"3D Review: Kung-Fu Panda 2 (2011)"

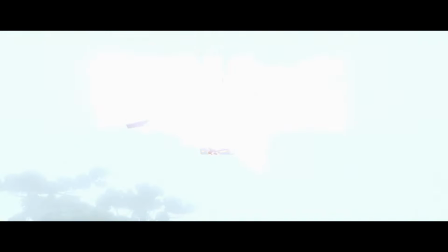Kung Fu Panda 2 in 3D.
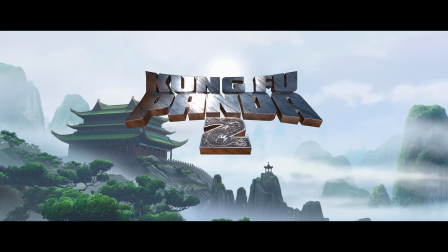One of the main problems with old-time 3D is if the stereo is too extreme,
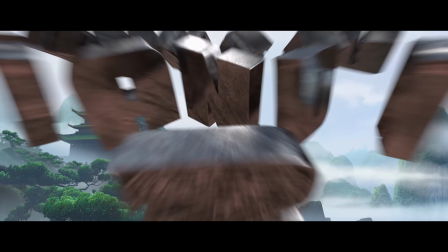the background will compete for attention with the foreground.
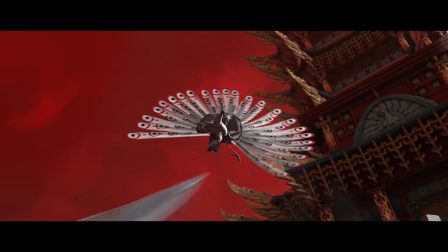Notice for this feather poke how they make the background nearly completely flat.
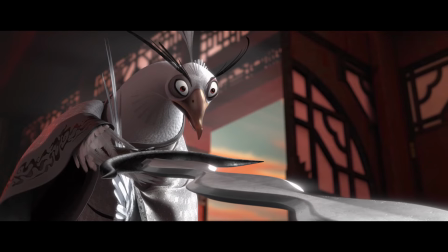Actually, I think it is flat. Impossible to do with a 3D camera, but it allows the eye to focus on the extruding feather.
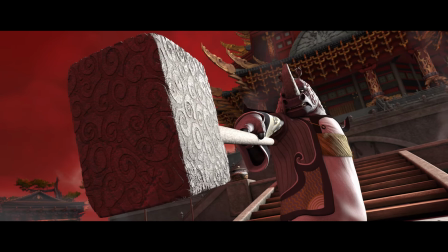And you will see that frequently in this movie.
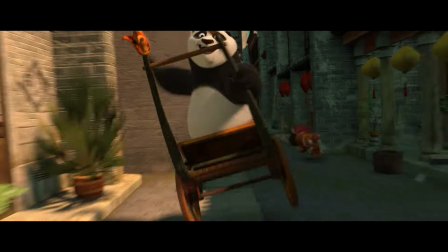Here, when we go on a run, the fast-moving background is again reduced to flat with only the characters in stereo.
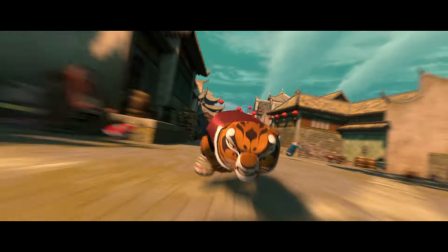It's actually a very artful use of 3D that considers the environment, the moment's intent,
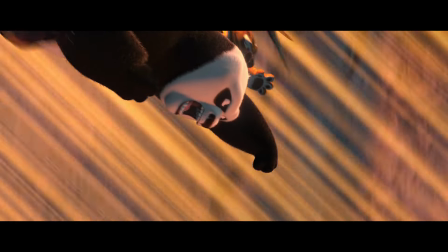and limitations of what people are even capable of processing at such a high-speed moment.
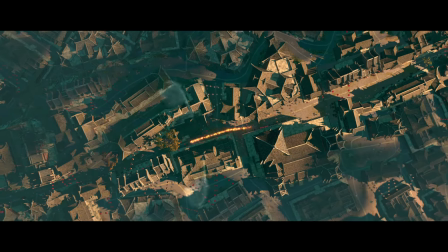With that in mind, a lot of the 3D in this movie really only works in the context of motion.
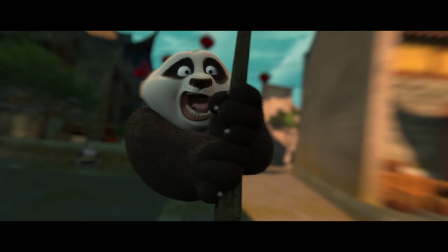There are many, many moments that do not work as a stereo still image.
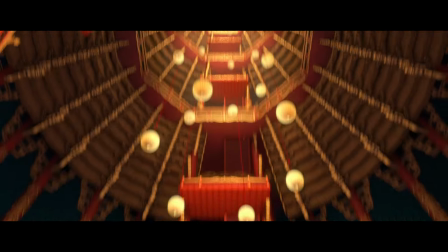Notice this shot looking high up, giving us a kind of tunnel view.
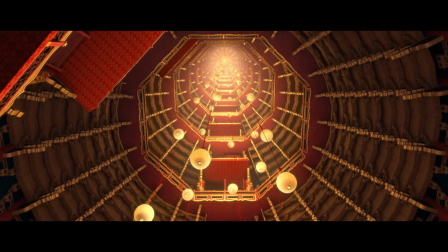And the hanging lanterns really sell the moment, but the depth fades out in a very unrealistic way.
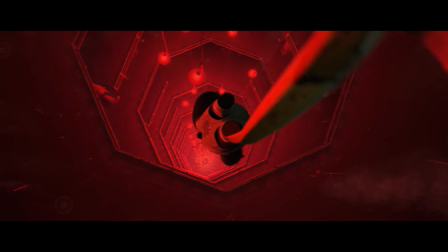It goes from a slightly hyper stereo in the foreground to mere pixels of discrepancy once we approach the middle of the area.
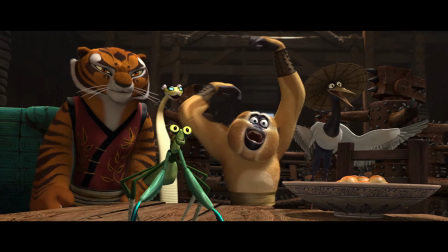If you stare at it for any length of time, the perspective feels very, very off.
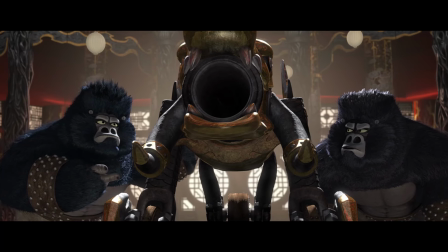But you don't stare at it. The camera pans up and we move on. Again, it's a movie, not a gallery, so it has a way of working.
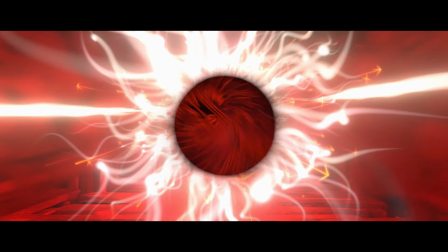It's a creative use of 3D. In the same way that light is positioned to create highlights,
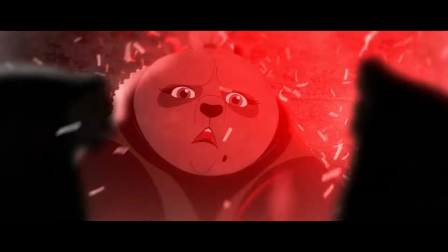we see the stereo manipulated as if it were a spotlight to highlight various types of action.
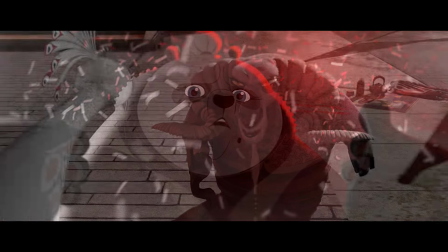This feels like a movie made to be seen in 3D, and it represents a time when movies,
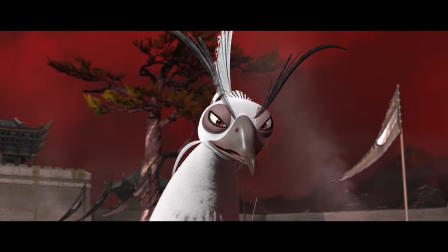especially animations, were figuring out the best way to incorporate this newly refreshed medium.
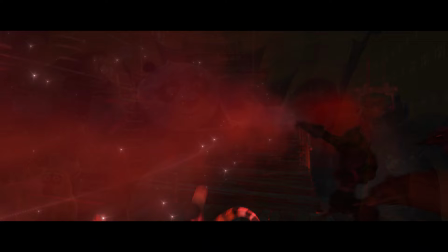I suppose this was the first Kung Fu Panda movie to be released theatrically in 3D stereo.
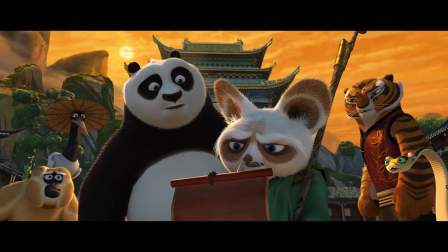We get some brief flashbacks to the first movie, which are all shown flat.
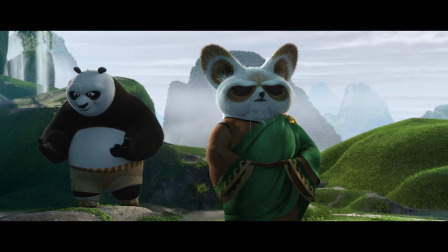Although there was a 3D edition of that first movie released this same year, perhaps it wasn't ready in time to be incorporated.
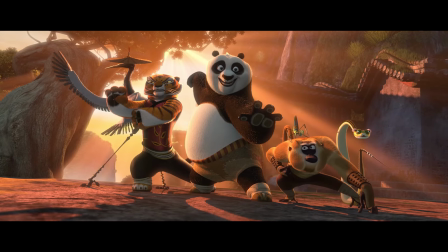The first movie makes for an interesting comparison to this one. In many ways, it offers a more comprehensive stereo experience.
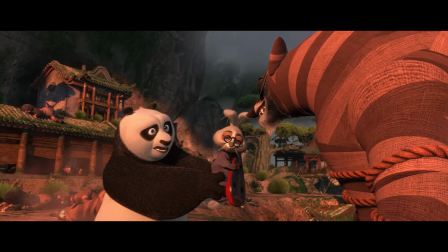There are no flat backgrounds used in part one, but it also doesn't really come at you like the sequel does.
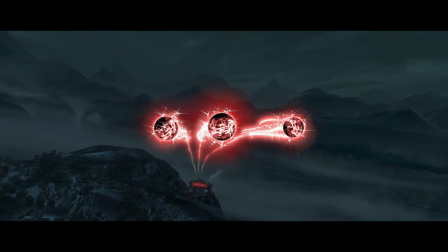Here in the sequel,
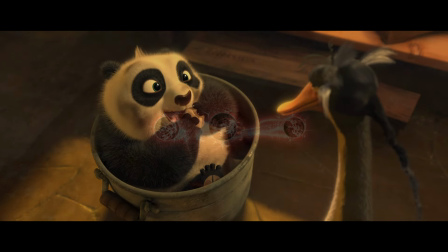notice the bubbles floating in front of us and the room behind it only being given at best a tacit representation of 3D.
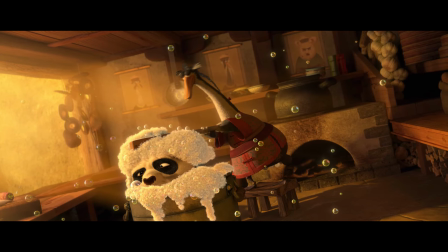We are purposely placed in the bubbles. We are not dazzled by the dishes or the cook stove.
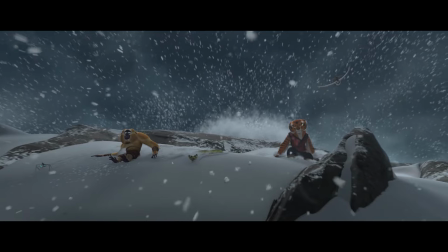We are playing with the bubbles. We are focused front and center. It's commanding our attention.
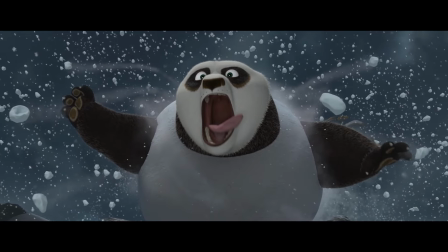In the conversion of the first one, there's nothing like that. Everything is given a solid geometry, and although delightful,
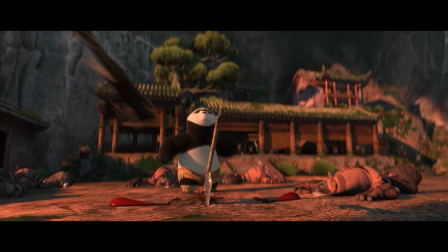it doesn't really highlight anything, so you'll often be looking at things that don't inform the story.
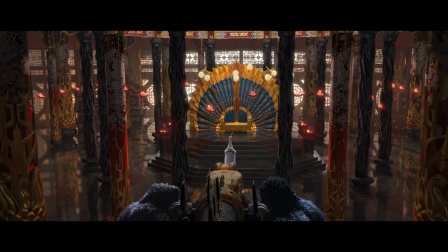3D is a distracting medium, which is great for establishing introductory moments,
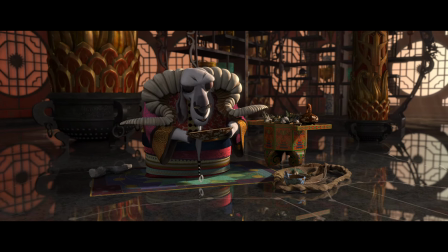such as when we enter the chamber of this palace and are tickled by wonderful stereo reflections coming off the floor and a commanding array of pillars showing us the majesty of this place.
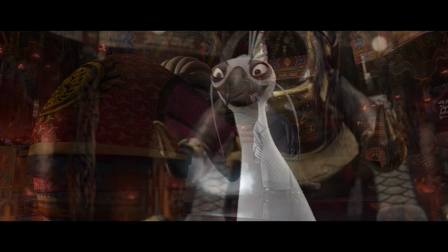It's polished, it's rich, and my eyes dance around the room to try and take it all in.
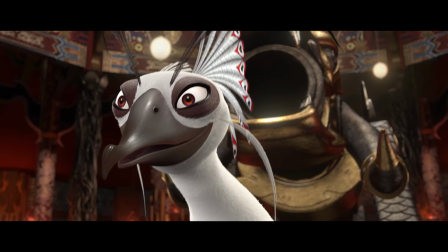But once the bird steps up to speak, the stereo is really only front and center,
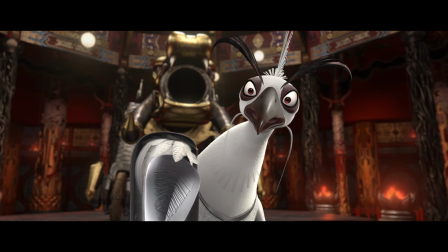and my eyes are glued on who we're speaking with.
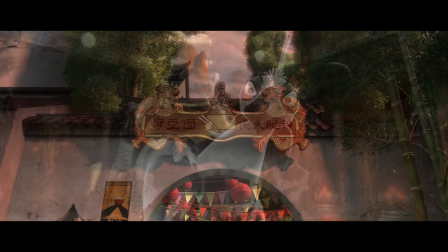Here we are introduced to a busy restaurant with great depth,
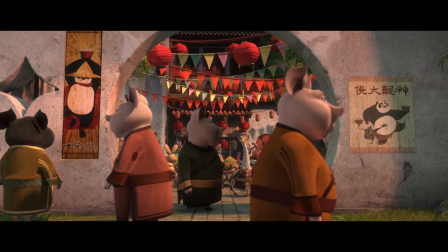showing the party flags and crowds in the distance, and the eyes rolls over to try and take it all in.